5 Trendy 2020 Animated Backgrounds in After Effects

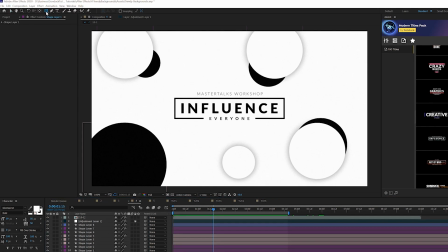[8:16]
And you can really create some unique compositions like this by just going up to the tools here, grabbing the ellipse tool, and you can draw out a circle.
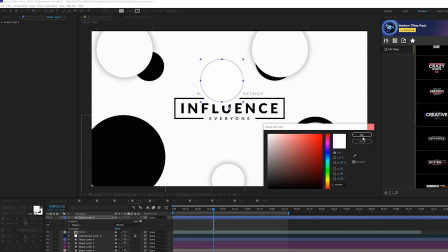[8:23]
Make sure that you have your fill on, and you can turn off the stroke as well,
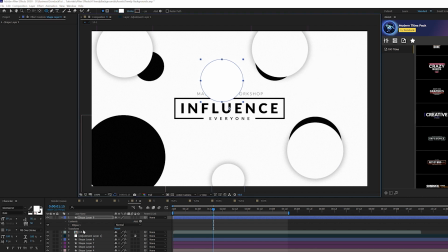[8:28]
and then just apply that same animation that we did and you'll get this unique animation. And in our fifth and final animated background technique, we're going to talk about how to create a 3D animated background using lines.
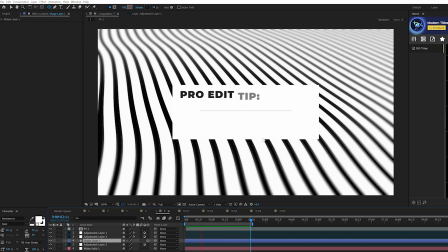[8:40]
All right, so this last background is really easy to do. It's kind of a 3D background and it's really easy.
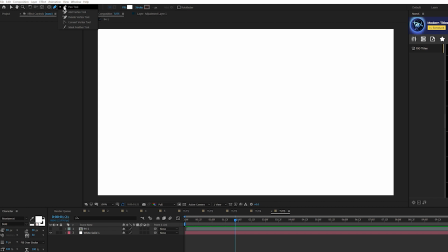[8:46]
So all we're going to do is we're going to come here to the top and grab the pen tool, and we'll click on the word fill so it's none. Click on the word stroke, make sure to set the solid color, and we'll change that stroke color to black.
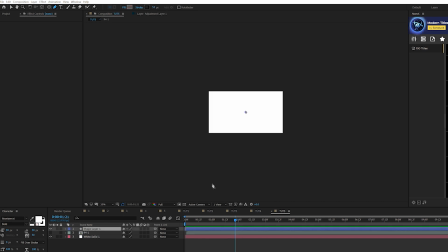[8:57]
All right, all we're gonna do here is zoom out and we'll make this really long. So we'll click a point down here, hold down shift, and we'll go way above our composition. So we have the straight line doing this. All right, nice and long, perfect. What we can do is grab both these points and move this over, that's fine.
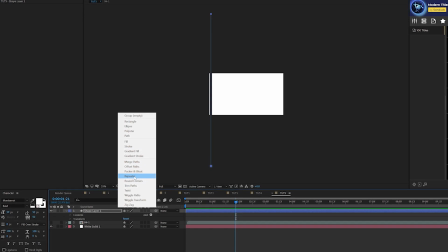[9:12]
We'll open this up, we'll go to add, and we'll add a repeater to this, okay? And we'll open up repeater one.
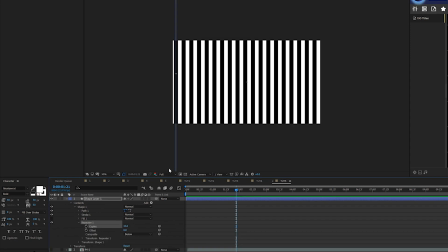[9:17]
We'll increase the number of copies to go across our composition like this.
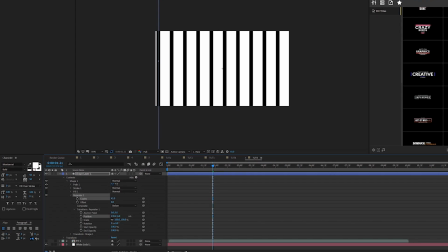[9:20]
You can, you know, maybe open transform repeater one, and you can increase the X position if you want to have more of a gap between that, but I don't really care for this.
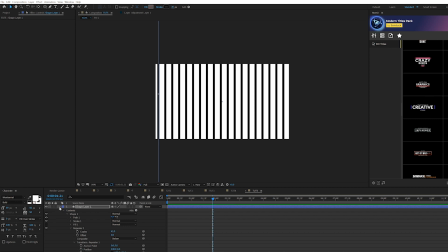[9:28]
You can always decrease the stroke width if you want to make the lines a little bit thinner. All right, so what we'll do here is we'll make the layer a 3D layer by clicking the 3D layer button.
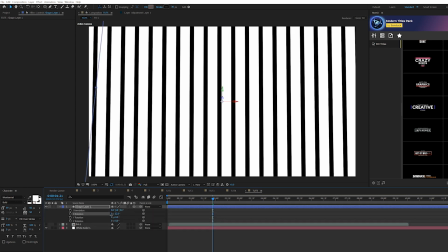[9:37]
We'll hit R on our keyboard for rotation, and we'll come here to say X rotation. We can rotate this X value wise.
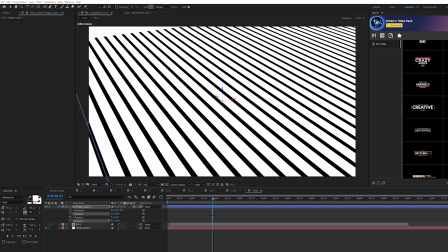[9:43]
We can then increase the Z rotation to go in a favorable direction. So maybe we'll go this way.
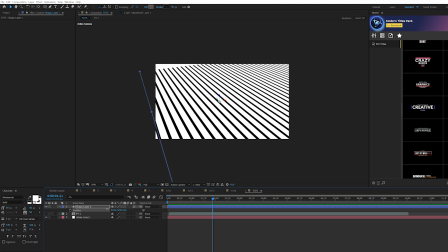[9:49]
And then we just hit P on keyboard for position, and we'll just reposition this so it fits perfectly where we're at.
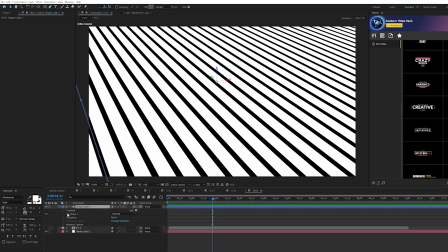[9:57]
So we'll go back to our shape layer, we'll open it up, we'll go into the shape one, and we'll make sure we'll click on shape one.
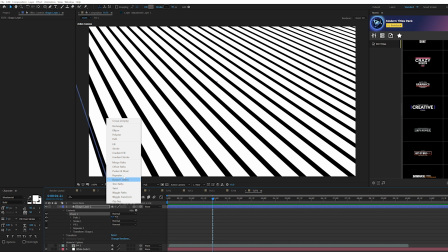[10:02]
We'll go to add, and we'll add a wiggle paths.
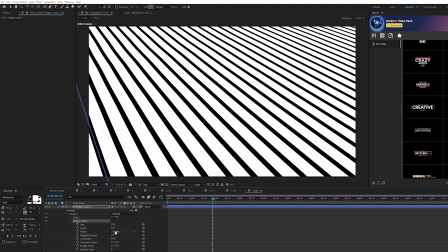[10:05]
All right, and we'll open up wiggle paths one, and where it says point, set this to smooth, and we'll set the size up to 700.
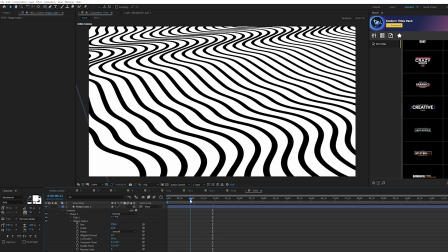[10:11]
All right, and now you'll have a very wiggled background. I don't like it.
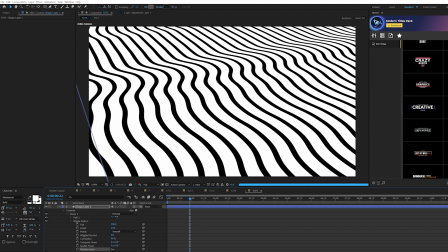[10:15]
We'll set the wiggles per second to 0.1, and we'll increase the random seed by a little bit just so we can get like a favorable, you know, random number here.
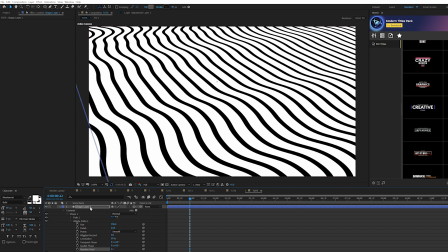[10:24]
So this is good. I like this. We might need to hit P on keyboard for position, and you know, we'll move this over.
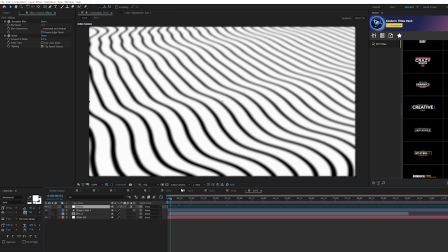[10:28]
Nice. So I applied that original effects adjustment layer like we have been for the rest of our composition.
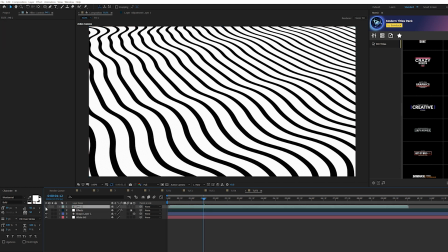[10:33]
But one thing I want to do for this to kind of help bring more attention, say, to a title, because you have all these leading lines here.
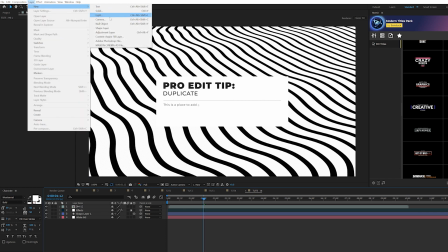[10:40]
What I want to do is create another adjustment layer, and we'll go up to effect, blur, and sharpen,
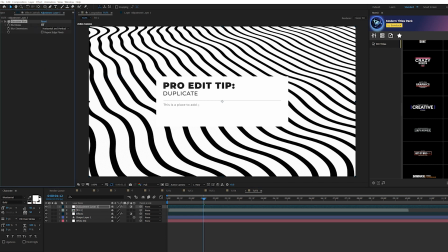[10:45]
and we'll add a quick Gaussian blur to everything, and we'll increase the blurriness up to like 20 or so.
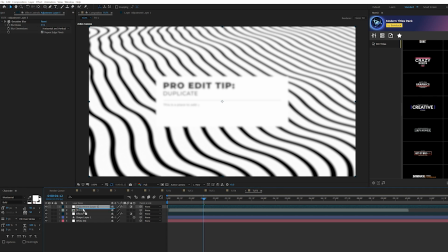[10:51]
Check on repeat edge pixels and put this adjustment layer underneath any titles that you may have.
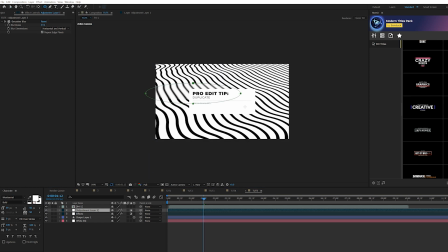[10:56]
And then what we'll do is we'll grab the ellipse tool, and we'll just draw out a really weird ellipse like this, and we'll set the mask to subtract.
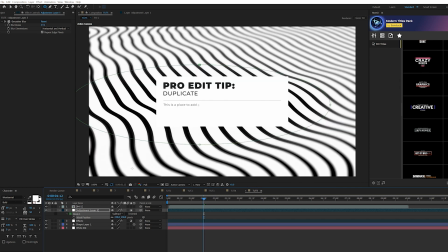[11:04]
Then we'll hit F on keyboard for mass feather, and we'll feather this like crazy. This will create a very nice depth of field around everything here.
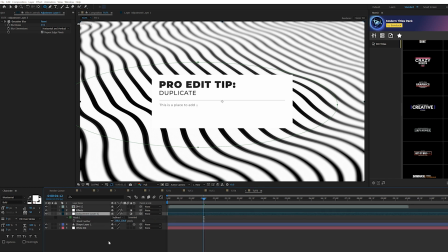[11:12]
And we'll make sure we put this underneath our effects layer as well, so we get that grain that we had. And that adds a very nice smooth focus onto whatever is in the center. And that is really, really cool. When it's all said and done, you'll have this unique animated line background that's slowly animating, and you,
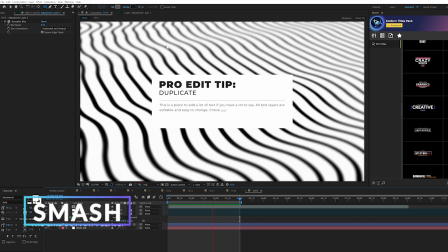[11:28]
of course, increase the speed by adjusting the wiggles per second with the wiggle pass effect. So that showcases our tutorial on creating these five animated, trendy, you know, whatever you want to call them, animated backgrounds right here in After Effects. I hope you found this tutorial helpful, and if you did, be sure to hit that subscribe button, because we post multiple post-production tutorials every single week right here on the channel.
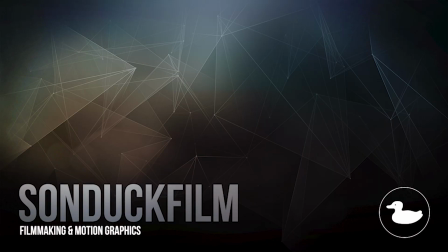[11:47]
You can also hit me up on my social media networks. Those links are below. And always, be creating.